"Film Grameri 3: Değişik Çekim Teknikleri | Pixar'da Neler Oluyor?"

Bir önceki videoda kadraj ve sahnelemenin temellerinden bahsetmiştik. Etkiyi ve vurguyu arttırabilmek için bazen kamerayı daha dramatik bir şekilde, örneğin uzaktan ve geniş açılı bir çekim için kullanabiliriz.
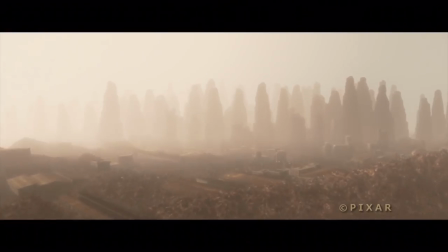Bu tarz çekimlerle sahnenin ne kadar geniş olduğunu gösterebilir, ölçeklendirme hissi yaratabilir ya da detayların görünmesini zorlaştırabiliriz.
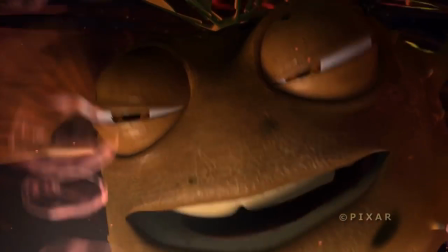Uzaktan çekimlerin tam aksine çok yakından yapılan çekimler ise süceyi sımsıkı bir çerçeveye alırken izleyicide duygusallığın artması ya da rahatsızlık gibi hisler yaratabilir.
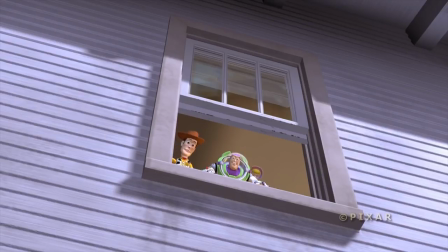Sahnenizi farklı açılarla çekebilmeniz de mümkün. Örneğin kamerayı aşağıya yerleştirip yukarıya doğru bir çekim yaparsanız buna alt açılı çekim denir.
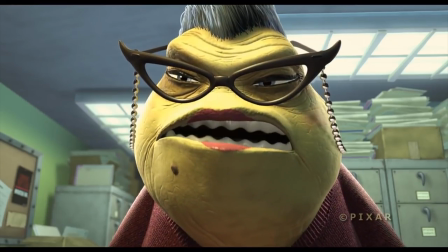Alt açı kullanımı karakterin yüceltilmesini ve sahneyi domine etmesini sağlar. Alt açının tersine kameranın karakterden yukarıya konumlandırılıp karakteri bu şekilde çekmesine de üst açılı çekim denir.
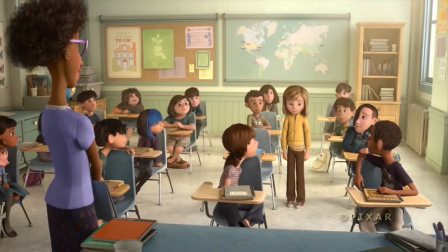Üst açının bir karakteri nasıl da küçük yardıma muhtaç ya da köşeye sıkışmış gibi gösterdiğini fark ettiniz mi? İngilizcesi Dutch Angle olan eğik açılı çekimden de bahsedelim.
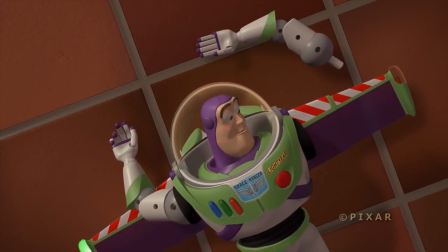Bu çekimde kamera yana yatırılır ve sahne eğik bir şekilde çekilir. Bu tür çekimler kafa karıştıran tuhaf ve dengesiz bir hissiyat yaratmak için kullanılır. Şimdi sanatçılarımıza soralım. Yukarıya doğru olan alt açıyla mı yoksa kameranın yukarıya konumlandığı üst açıyla mı çekim yapacaksınız?
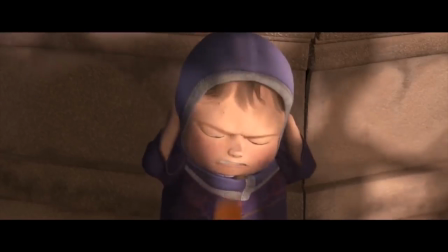Bu konu aslında karakterinizin o an ne yaptığına ve o anki bakış açısına bağlı. Tek kişilik bandu filminde bu sahnede kullanılan üst açı filmdeki tek üst açılı sahnedir.
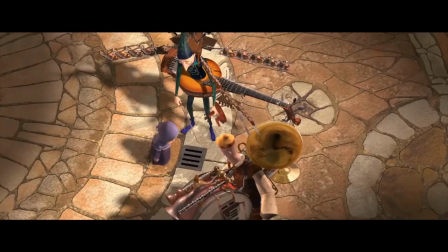Bunun sebebi küçük kızın o sahnede mazgal kapağının arasından kayıp giden bozuk paraya bakması. Filmin başka hiçbir sahnesinde bu açıyı kullanmadık çünkü küçük kız bu sahnede aşağı doğru bakıyor ve biz de sahneyi onun bakış açısıyla vermek istedik.
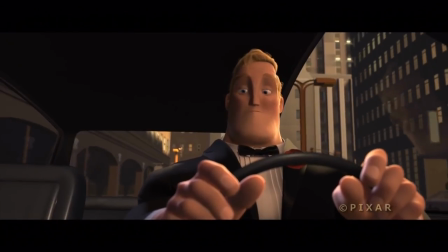Bu konu hikayenin bütün içinde önemli olduğundan bu sahnede kameranın böyle konumlanmasının uygun olacağını düşündük.
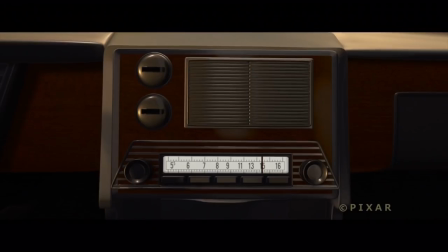İnanılmaz ailenin başında Bob arabayla giderken aracın düğmelerine basıp bir şeyler yapıyor ve arabanın harita sistemi açılıyor.
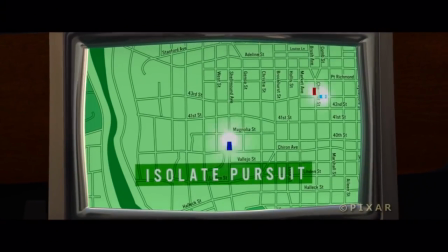Bob'un düğmelere basmaya devam ettiği bu sahnede Bob'un bastığı düğmelerin bulunduğu yere konumlandırılmış olan kamera onu aşağıdan çekiyor.
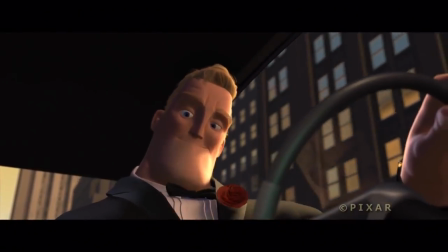Yani hikayenizdeki o adımın daha anlaşılır olması için kamerayı ona göre karakterinizin baktığı yere yerleştirebilirsiniz. Bu mümkündür. Bunu yapabilirsiniz. Zaman zaman çok yakın ya da çok geniş açılı bir çekime de ihtiyaç duyabilirsiniz.
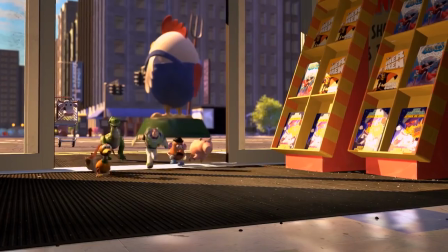Oyuncak Hikayesi 2'de oyuncakların Aile'in oyuncak dükkanına girdikleri bir sahne var.
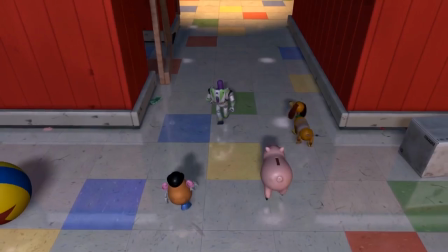Dükkana ilk defa girişlerini izleyicilere bunun insan boyutlarında bir dükkan olduğunu ve
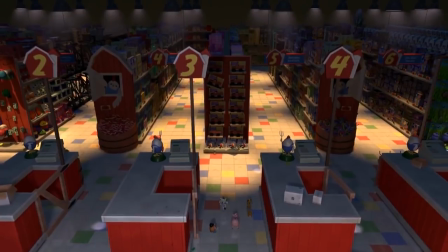içindeki oyuncakların küçücük şeyler olduğunu hatırlatmak için çok geniş bir açı kullanarak çektik. Film boyunca buna benzer çekimlerle izleyiciye canlanan oyuncakların yaşadıkları dünyanın insanların dünyası olduğunu hatırlattık. Öte yandan kimi zamanda çok yakın çekimlere ihtiyaç duyarsınız. Çok yakın çekim detaylara vurgu yapmak için kullanılır. Örneğin göz bebeğinin çok yakından çekimi gibi. Yine Oyuncak Hikayesi 2'de Woody'nin temizlendiği bir sekans var.
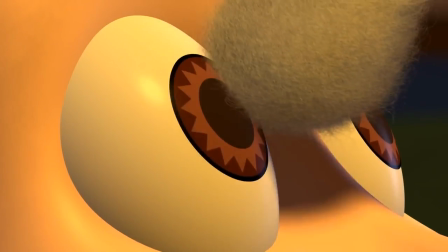Woody'nin bir pamuklu çubukla temizlenen gözünü çok yakından gösteriyorduk.
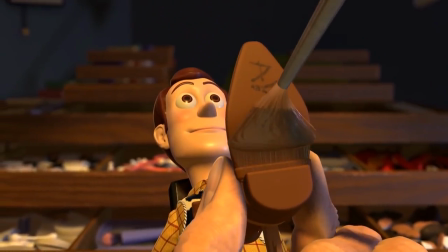Ayağının altındaki End yazısının üzerinin boyandığı çekimde çok yakın çekime verebileceğim bir başka örnek. Çok yakın çekimi, kadrajda başka hiçbir şey bulunmayacak şekilde çok önemli bir detaya vurgu yapmak istediğiniz zamanlarda kullanabilirsiniz. Filmlerde kendimi kaybetmek çok hoşuma gider. Bir filmi ilk kez izlerken kendimi ona tamamen kaptırırım. Fakat eğer filmde anlamsız şekilde değişik açılar kullanılmışsa, filmden bir anda soğurum. Ve bir film izlemekte olduğumun farkına varıp, bu garip çekimin neden böyle yapıldığını düşünmeye başlarım. Bu tür çekimleri genellikle bir şeyi vurgulamak için kullanırsınız. Eğer çok fazla kullanırsanız, gerçekten vurgu yapmak istediğiniz bir şeye, istediğiniz vurguyu yapamazsınız o zaman. Bence bu çekimler gerçekten de tedbirli bir şekilde kullanılmalı. Kariyerimin başındayken bu tarz çekimleri çok severdim. Çünkü bunların farklı bir heyecan verdiğini düşünürdüm. Bunları çizimlerimde kullanmayı ve çizdiğim hikayelerde görmeyi ne kadar çok sevsem de o zamanlar farkında olmadığım şey şuydu. Bu değişik çekimlerin başka filmlerde gereğinden fazla kullanıldığını gördüğümde filmden bir anda soğumaya başlıyordum. Tabi bazen her şeyi çok yakın çekimlerle göstermek istediğiniz bir hikaye de olabilir. Film yapımcıların ve film gramerinin kuralları vardır ama bu kurallara her zaman uymanıza gerek yok. Yani bu kurallara körü körüne bağlı olmamalısınız.